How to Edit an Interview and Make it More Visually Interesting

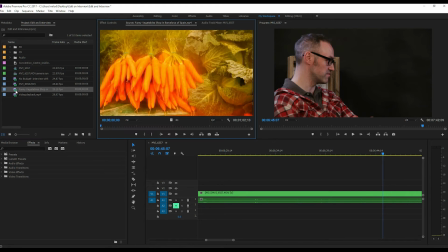8:16 Okay, I pulled my fruit and veg video in, throw it over to a little point where we're talking about that.
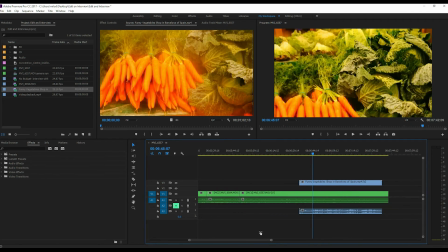8:21 Yeah, we don't need the whole thing. Let's just find a little section that I like.
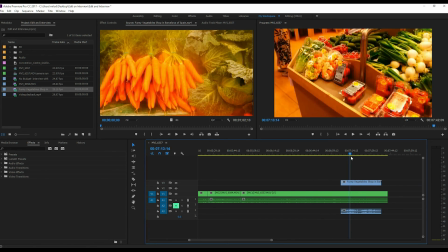8:28 Yeah, that works right there.
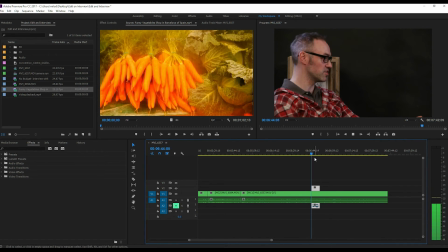8:30 It's kind of pointless to show the video of him talking about the fruit chop without getting to the point. So I waited until Kelly actually mentioned it. I'm working with a pretty bad shot that's up there.
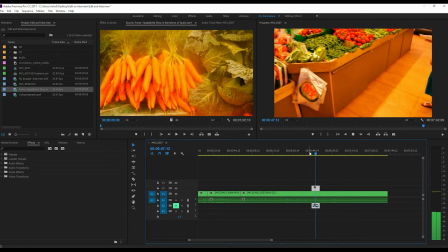8:45 There you go. Another nice thing to do, I'm not going to do it here,
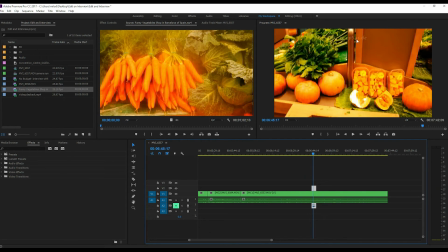8:48 is even though I'm using this footage and they actually already have their information up here, but what I would recommend put a little courtesy of or,
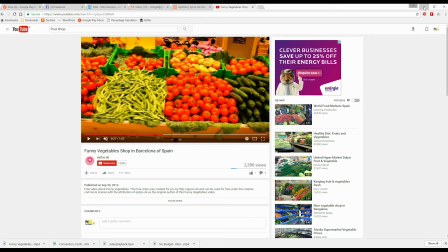8:57 you know, something like that to reference back to where you got the footage from. Even if it is available via Creative Commons, I would still recommend doing that.
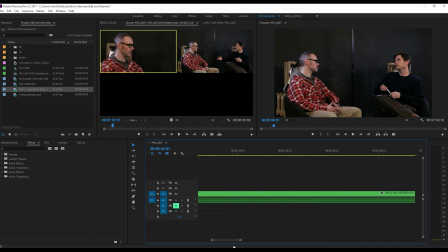9:09 I actually like this to be under five minutes, starting from that eight and a half to nine minute point, right? So it's still seven and a half, which is way too long. So the next thing that I'm going to do, and you could potentially even do this in the beginning phase rather than where I'm doing it,
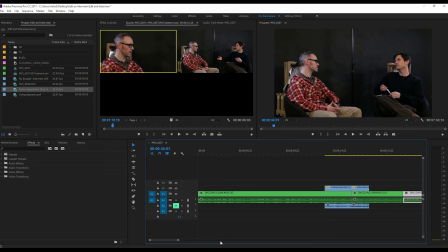9:26 is find a question that's potentially not relevant, or maybe it is still relevant but find a question that isn't the most engaging or a question and answer that
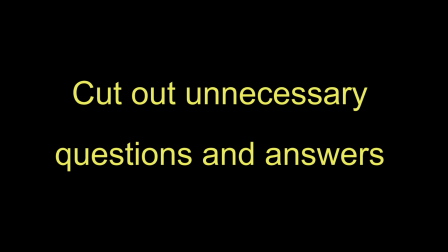9:37 you can cut out. Something that you don't necessarily need in order to make this a good interview.
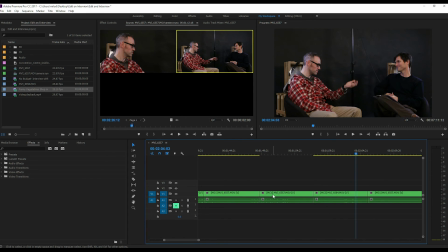9:43 He goes into this story about the the politician. It's an interesting story but it doesn't necessarily add to the video and if we're looking to cut time to keep it more engaging, talking about an uninteresting politician isn't probably the most interesting thing. So I'm going to cut this out.
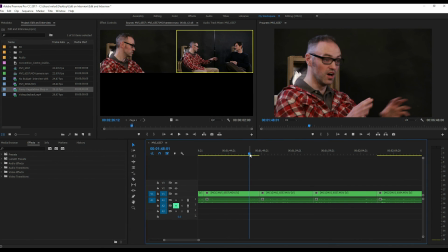10:05 So that was a nice big cut there, and let's look at the way this flows now. We have a cut point, right? So we'll switch over to a two shot. Makes it less noticeable that way.
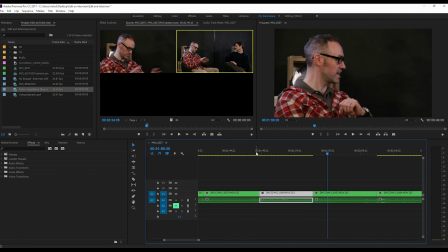10:25 See, did we really lose anything? No, because we've We've got what he's trying to tell us, which is get the person to relax. We got the message across without the story about the politician, without all the extra stuff that he added there. And what do we have this down to now? We're looking at five, six minutes.
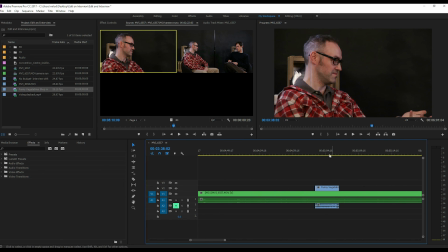10:45 So we've gone from now nine minutes total to about six. I added a few rollovers, a few cutaways.
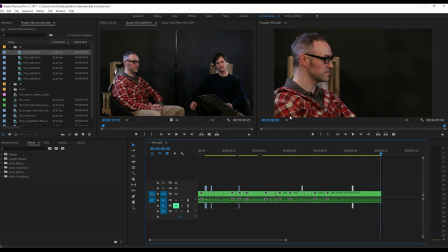10:53 You could potentially watch this still, and you're not going to lose anything. You still get all the useful information that Paul was giving us without it being too long and boring,
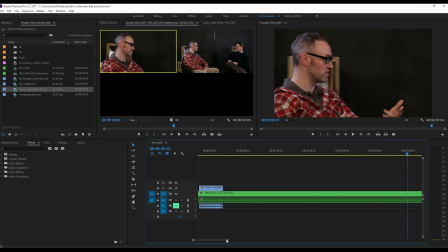11:04 and I could continue to kind of edit this down. I'm actually going to stop at this point because I have a feeling this video is getting a bit long.
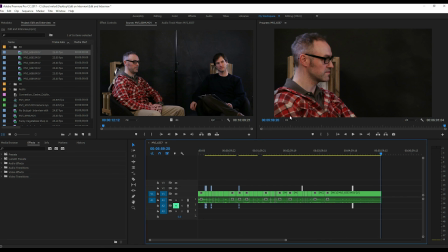11:11 Okay, so hopefully this is helpful to you. I'm going to end it here. I'm not actually going to export this because it's still not completed. I would still be cutting away at this to try to get it down to that five-minute mark, but I hope you get the point. I hope it's useful, and have a nice day.